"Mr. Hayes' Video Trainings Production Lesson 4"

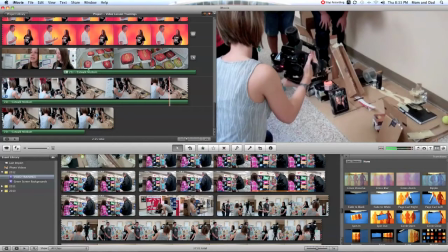Okay, so because we're actually changing from one type of project to another, I want to go back in and add some words to this.
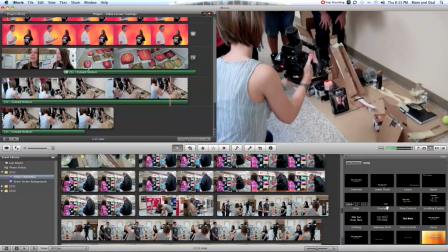And so I like this overlap one right here. And so the viewer knows, well, why was the other student's project interactive like this one? I want people to understand that we have versions of different projects in this. This is a high school Rube Goldberg machine.
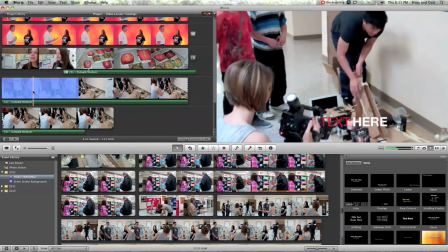And so what I'm going to do is drop this right here, and I'm going to type in Rube Goldberg machines. And so that transition or that text is going to take 4 seconds. So as it comes in,
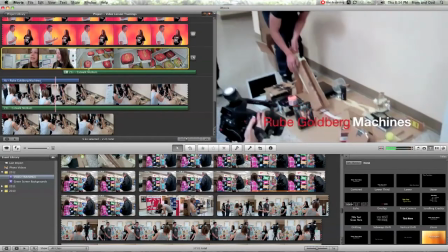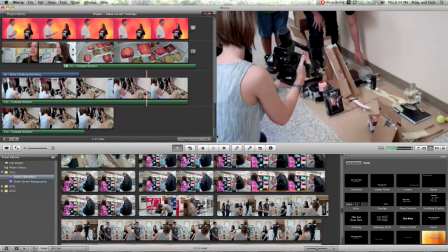okay, so I'm pretty satisfied with that. Not much editing in that clip. It's a lot of good interaction.
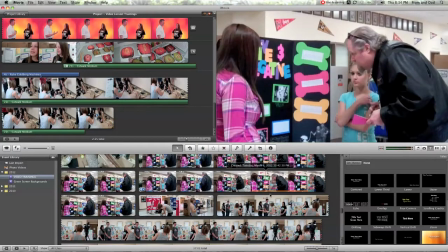A student had to kind of motivate his project to work a little bit closer. I want to go into right here.
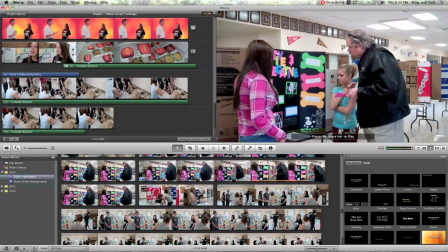We have some of our judges looking at a girl's project here.
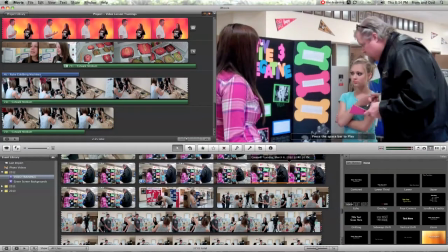We already have some of that clip, and that's what's nice is that I've had a few weeks span between me starting the very first video on this editing training.
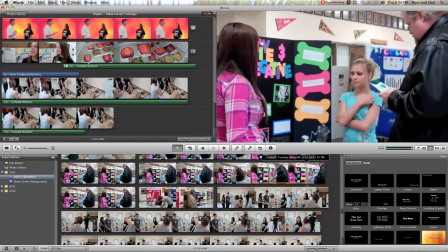And so what I'm looking at here is I have this orange line on this segment of the video,
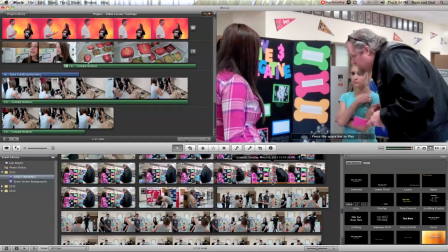and that lets me know that I'm already utilizing that somewhere in my video up here.
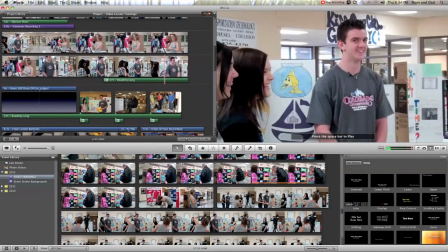So if I were to scroll up here, I'm going to see that portion of the clip that's going on right here.
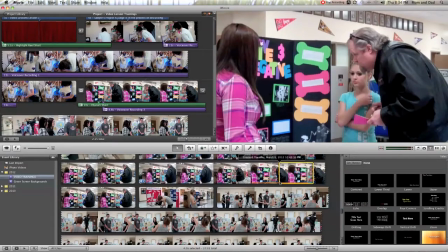So this section of the clip is coming from right here. And so I don't want to reutilize that clip.
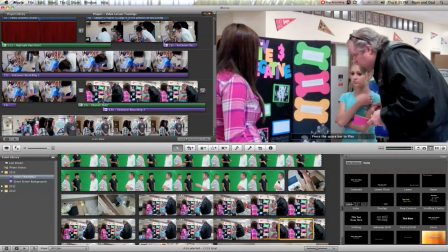In fact, I really don't want any portion of it because I want to show some new footage of what's going on.
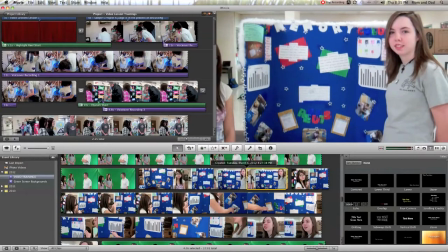And so here's some stuff from students.
Okay, so come in just a little bit closer.
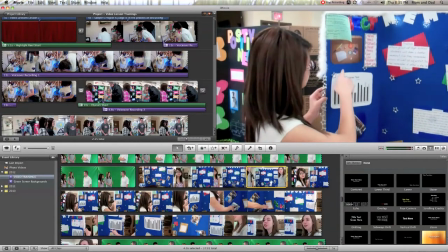Okay, so what I'm going to...
On this side, we have the objects that were in the boxes, and we have the marble, pencil, and the football, orange penny, cat, cow, elephant, and the makeup.
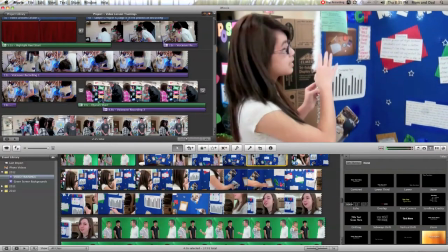And this is what they got to see for 10 seconds.
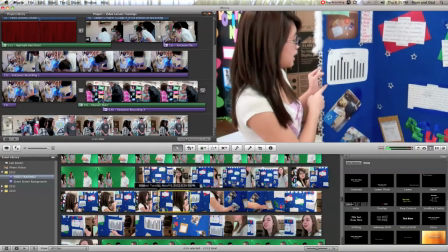And that one is a second container for the first time and second time.
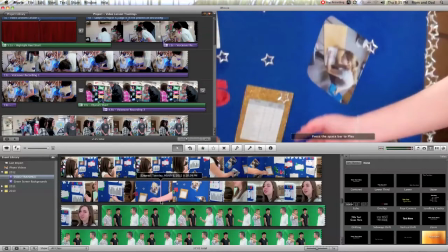Okay, the thing that's disappointing me is that I didn't capture footage of her telling me the title of her slide to start this off with,
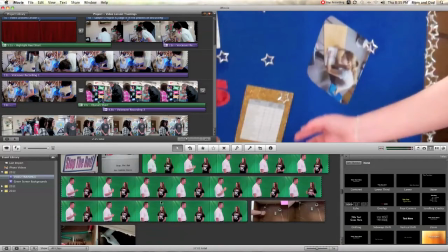and that would have been a better thing to introduce the new project with. So I'm going to scroll up here and just see some other things that we have.
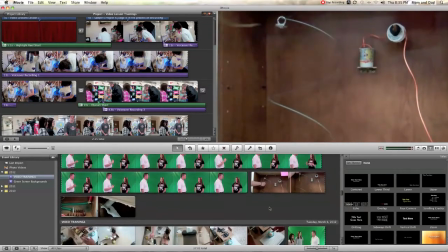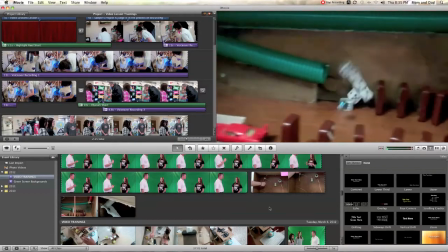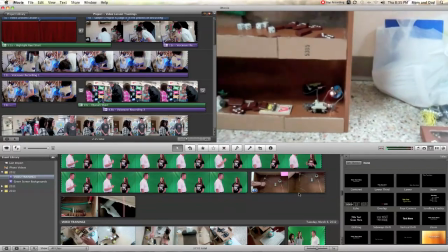Yay!
Okay, cool. So we have a successful Rube Goldberg project.
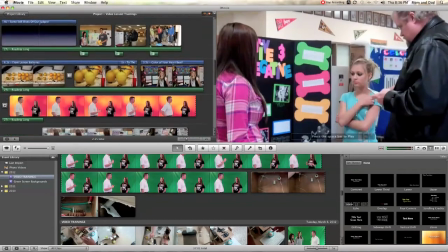It'll be nice to add this one in because it actually follows another Rube Goldberg. So we'll grab it.
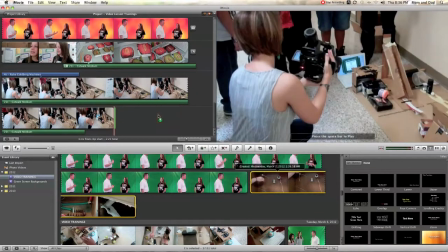And so I'm going to select all, drag it up here. I'm going to take another transition.
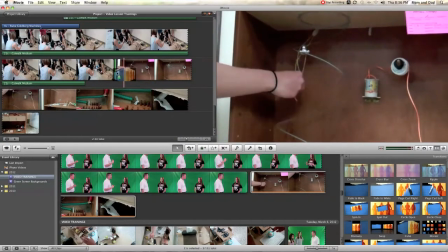And let's go with a cube. We'll drop it right here. And we'll drag it out for another second.
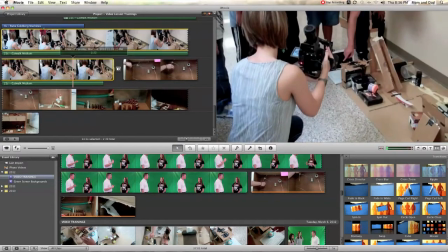And so it's going to transition like this.
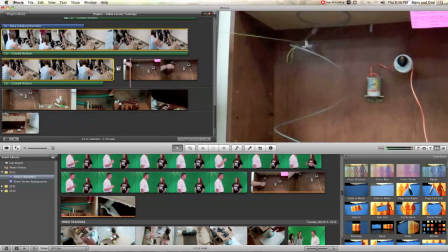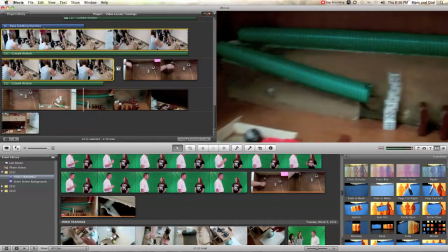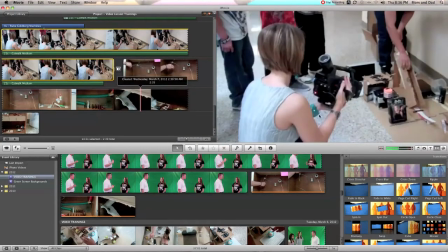Yay!
Okay, I like that. So looking for some more sounds to go in here.
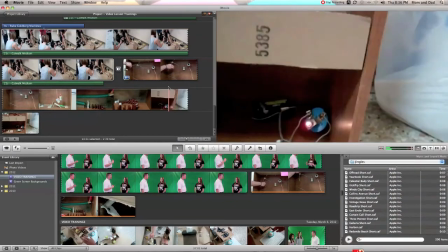Maybe some more music to kind of jump in here. See, that segment is 14 seconds long, so I know I want at least 14 seconds.
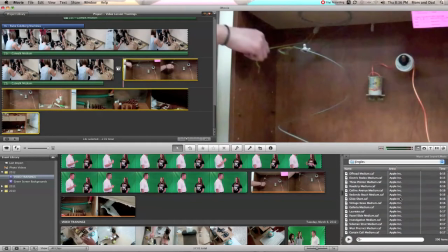Probably want it to go into another video clip that I'm going to have. So let's look at something that's around, let's go ahead and say 30 seconds or so and see what we have available. Actually, this travel sounds pretty good.
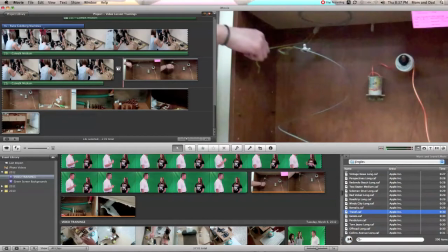What I like about that one, it's just kind of got that old style feel to it, and we're dealing with Rube Goldberg.
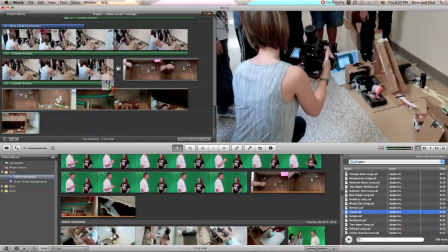Not a bad idea to kind of tie that in right there. And what I'm going to do is actually start it here so it's connected to this clip.
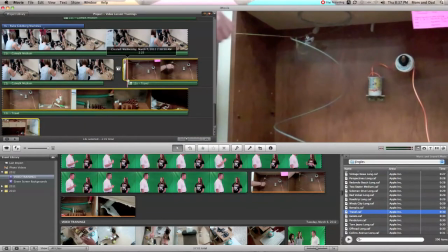It's anchored, so you see this little green part that comes up.
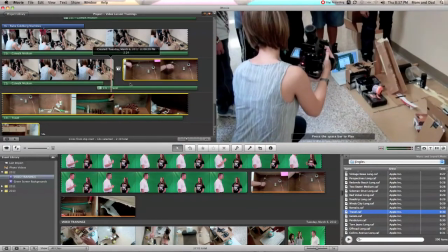So if I shift it over, as the other music fades out, I grab my anchor.